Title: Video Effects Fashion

to a special video effects episode. Spring Summer Fashion Week for 2016 in New York City is coming to a close. In this episode, I will be going over brief process and ideas regarding some of the work that I produced during the week. I hope that you have a passion for fashion.
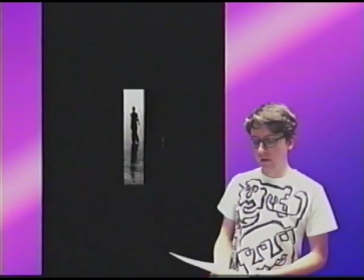[0:39]
This first piece focuses on the silhouette of a model completing her walk down the runway.
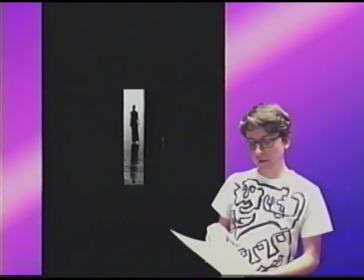[0:48]
It is cropped so extremely that it looks almost like a peephole,
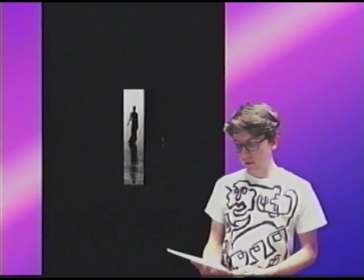[0:53]
which both promotes and criticizes the voyeuristic nature of runway shows. The polished concrete floor,
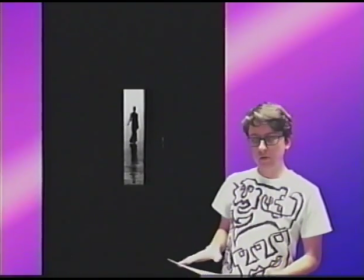[1:03]
when combined with the lossy digital capture method of using my phone,
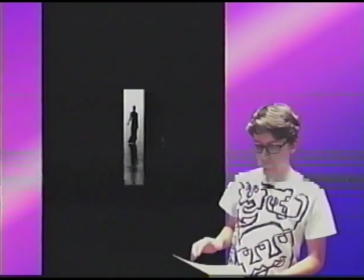[1:11]
looks almost like shallow water and a sunset. Look at that beach.
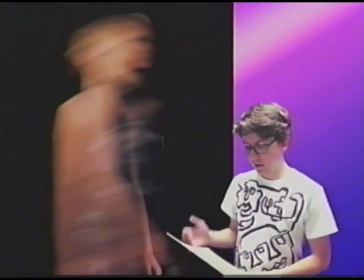[1:19]
Cowabunga, dude! This second piece is a blurry picture. Look, her face is warped.
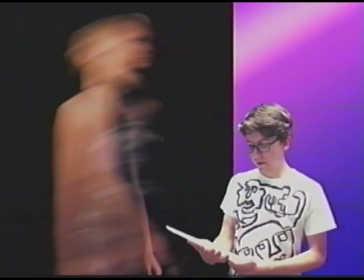[1:30]
You get to see how the light reflected off the model and that energy
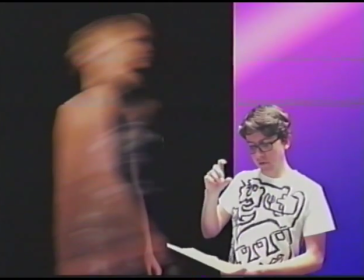[1:38]
was captured by the sensor of the camera over the period of 1/4 of a second.
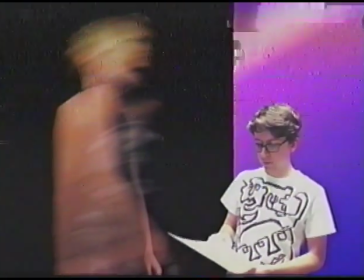[1:47]
This sort of photograph finds a place between still and animated visuals,
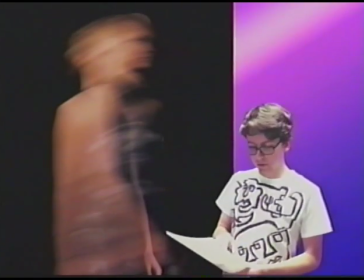[1:55]
highlighting the inability to accurately capture things using photography without some degree of discrepancy between the actual experience and the resulting photograph.
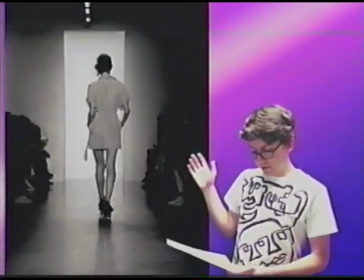[2:12]
Say cheese. This third image is an example of a dolly zoom.
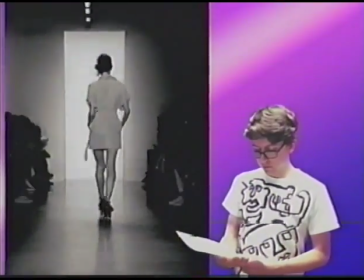[2:21]
It is similar to the previous photograph,
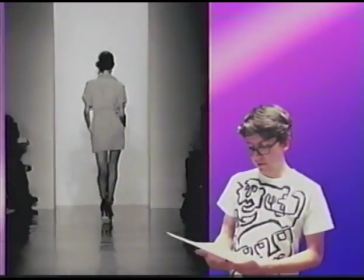[2:26]
but this one moves and centers on the focal length
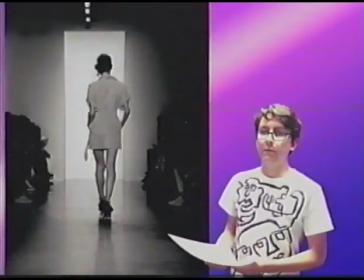[2:33]
discrepancy of photography
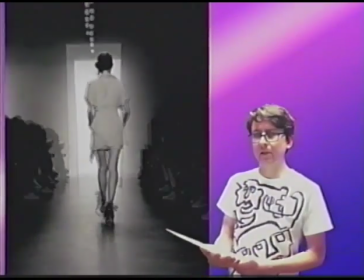[2:39]
as the abstracting element as opposed to time.
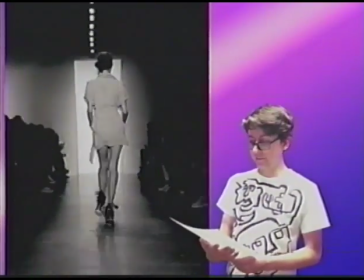[2:45]
Don't look too long, you might get dizzy. Like in Vertigo.
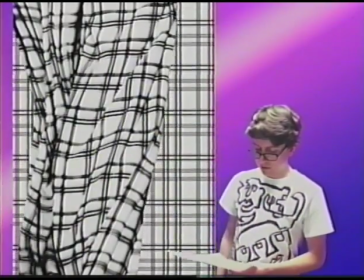[2:55]
This piece is impossible to look at easily in most formats because it requires a certain
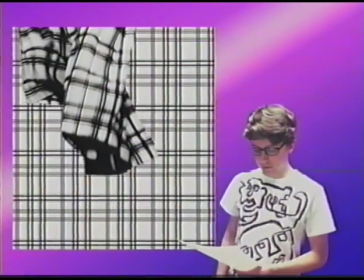[3:05]
resolution and display of that resolution to highlight the pattern
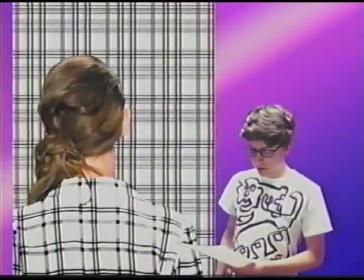[3:13]
compared to the image. The model gets lost in the pattern,
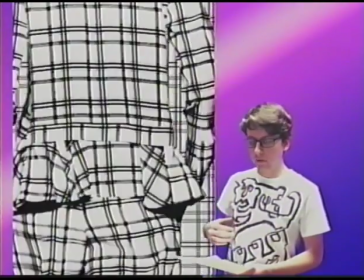[3:20]
exaggerated by the high contrast of her black and white clothes, which were digitally made purely black and white after the photograph was processed.
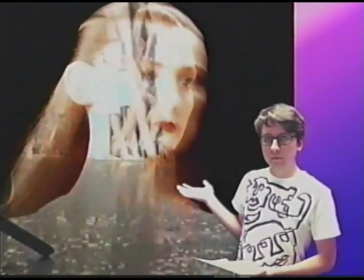[3:37]
This one is the first piece I made of the week that incorporated VHS footage.
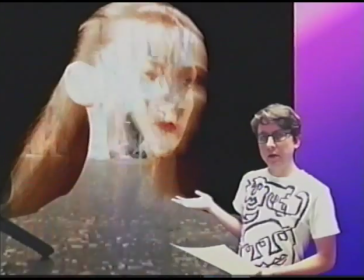[3:47]
Because it's from an automatically exposed point and shoot camera,
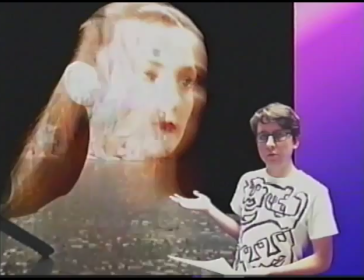[3:52]
it is overexposed due to the lighting of the runway.
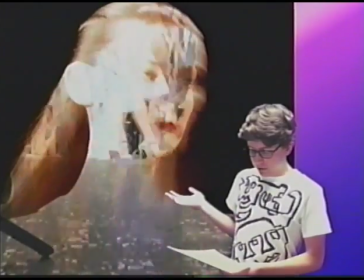[3:59]
It loses detail of the clothing,
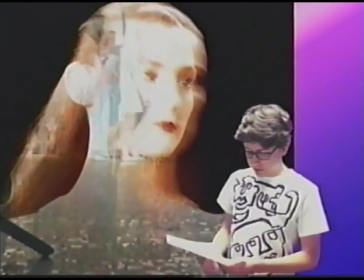[4:03]
which is odd given that the runway is meant to highlight clothing.